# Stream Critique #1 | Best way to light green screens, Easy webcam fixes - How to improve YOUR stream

They're streaming with Streamlabs OBS instead of normal OBS Studio, which is fine. To each their own. That's also how they're probably able to get such a nice layout so easily set up. And they're streaming at 3.5 megabits per second. I've always struggled to get that number out of there because people measure it in K, even though it's megabits per second, and the UI has confused people. 3.5 megabits per second, or 3,500 in the bitrate box, which is, again, not Twitch's cap. I don't know what their upload speed looks at, but I would recommend everybody pretty much pushing towards 6 as much as possible, or 8 if you want to really push the boundaries and, you know,
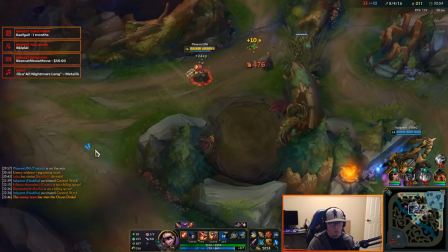1017s
take that risk, which has worked out for all of my streams so far, but I don't necessarily recommend everybody doing that.
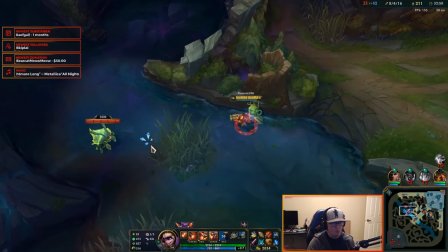1021s
But it actually ends up looking nice, especially with games that they play, such as League of Legends.
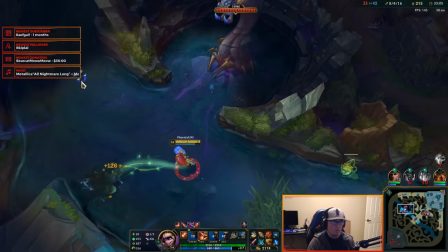1027s
The screen adapts in a way, you know, the screen is so slow moving compared to other games since it's not a first-person game,
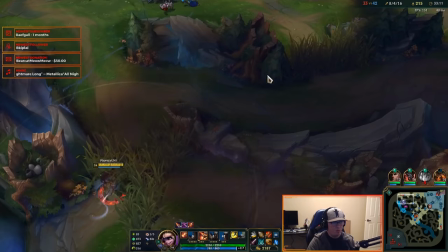1034s
that his gameplay quality actually looks pretty nice, despite the fact that that's on a very fast X264 preset.
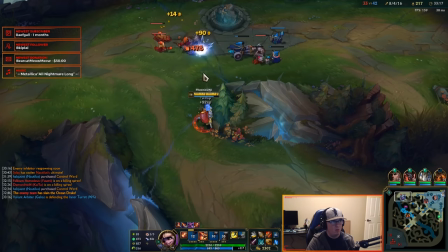1039s
I was actually very impressed with the stream quality here, all things considered. It could always look way better with higher bitrate or slower settings.
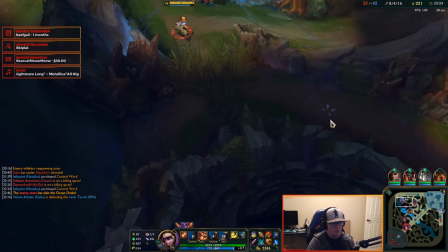1046s
On the 3600 though, I believe League is kind of more of a CPU-oriented game and you want to not have any super performance hitches,
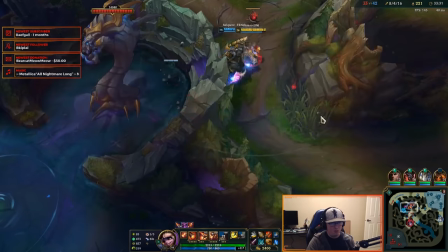1053s
so leaving it on very fast is probably just kind of like a safeguard to make sure that his stream settings always stay rock solid,
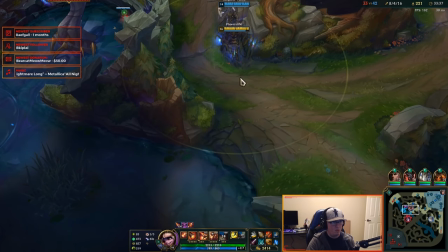1059s
which I can respect and is fine, and is still the way to go over, say, his 1050s NVENC, or 1060s NVENC. 1060 still has great NVENC, but X264 is able to compete a little better with it here, and his stream looks fine either way.
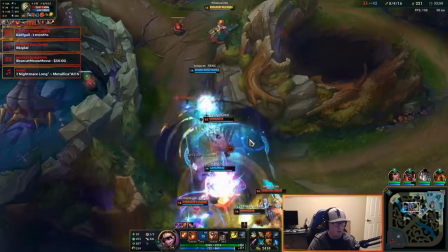1072s
Audio quality is pretty good. I would recommend tweaking the processing a little bit. I don't know what his signal chain looks like.
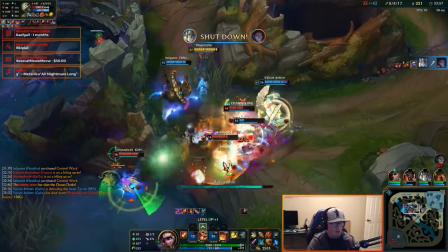1078s
The microphone doesn't sound bad by any stretch. There are a lot of microphones that you hear on streams and things like that where the audio quality is just confusingly bad.
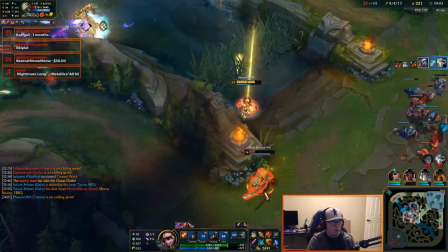1086s
Nothing like this here so much as it doesn't feel super inspired.
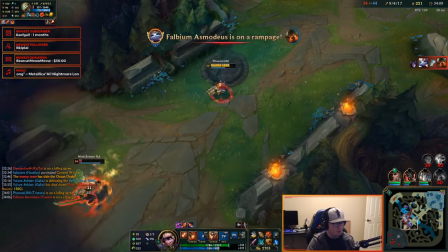1091s
Like, I don't feel like there's anything too great about it. It just sounds okay. It sounds normal. SM58 can sound pretty good, but not everybody wants a super over-stylized, over-processed stream sound. And if their stream style, their like presentation style and stuff, seems to just kind of be playing League with his buddies and, you know, chatting and talking about the game and things like that. And you don't necessarily want like a big punchy radio announcer or a nice soothing podcast sound or whatever that people are going for on a lot of streams. And so if that's, you know, if that's stylistically what you want, by all means, go ahead.
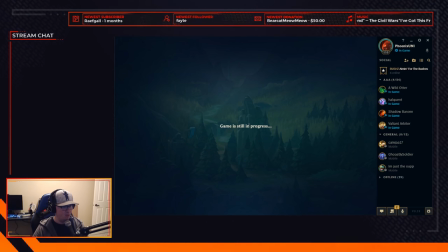1126s Like, put me back in the game. Yeah, it did for me too. It's like reconnect, and I'm like, no. Yeah, what? I just wait. You have to wait like. Yeah, I had to 30 wait seconds. Longer, but now I have a black screen. Alt F4 out of it. Yeah, I just did. Unable to reconnect.
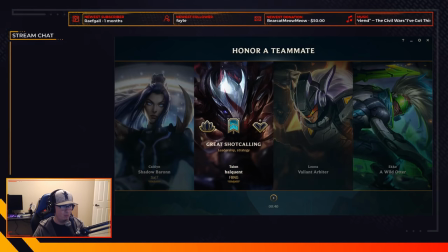1142s Cancel. Okay, there we go.
So while I did say his layout and overall, you know, UI on stream looked pretty good, I did notice that his alerts were not at all matching his stream layout.
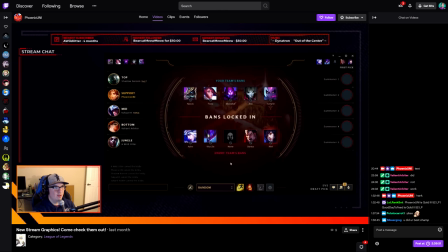1151s
And that was super weird and disorienting, and I always recommend people make sure things match, like I talked about with the previous streamer.
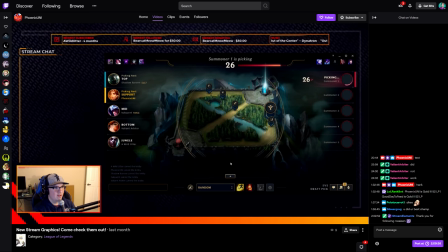1157s
And it looked like his stream chat box that was on screen and had its own dedicated section wasn't working at all. And so I would look into that, because again, it looks kind of weird to have a full stream with an empty chat. And I even like went to specific time codes where people were chatting and nothing was showing up on screen. So I would look into that. Camera-wise, it looks like he's using a webcam. It actually looks pretty decent.
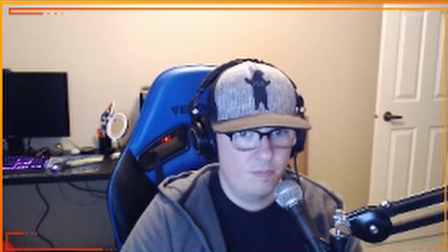1180s
His lighting is actually pretty solid, despite the fact that he's wearing a hat His lighting actually ends up looking pretty solid on his face.
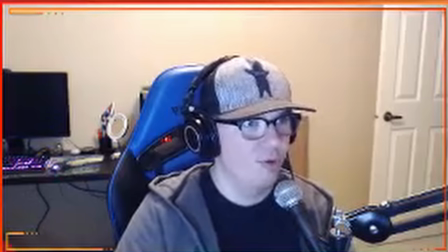1187s
I've got no major complaints there, but the webcam does have autofocus enabling and it pulses quite regularly,
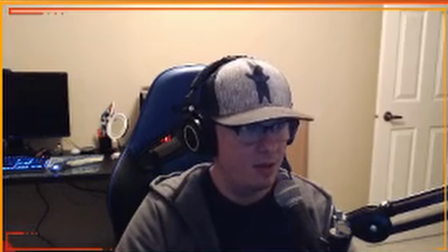1193s
which also, you know, hurts video compression, but also just is disorienting for the viewer a little bit.
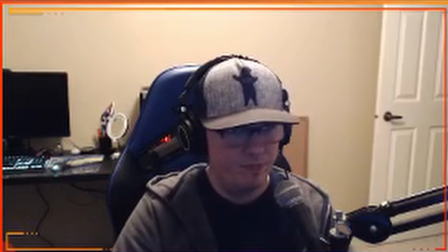1198s
So I would definitely recommend kicking that into manual focus, because with the way that you're positioned at your desk and stuff, you're never moving a significant amount, especially with a webcam, to really need autofocus enabled for something like that.
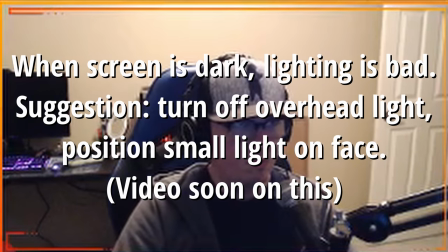1210s
So I would kick it into manual focus, get you a good manual focus position, and leave it there, and it's gonna look a lot more solid.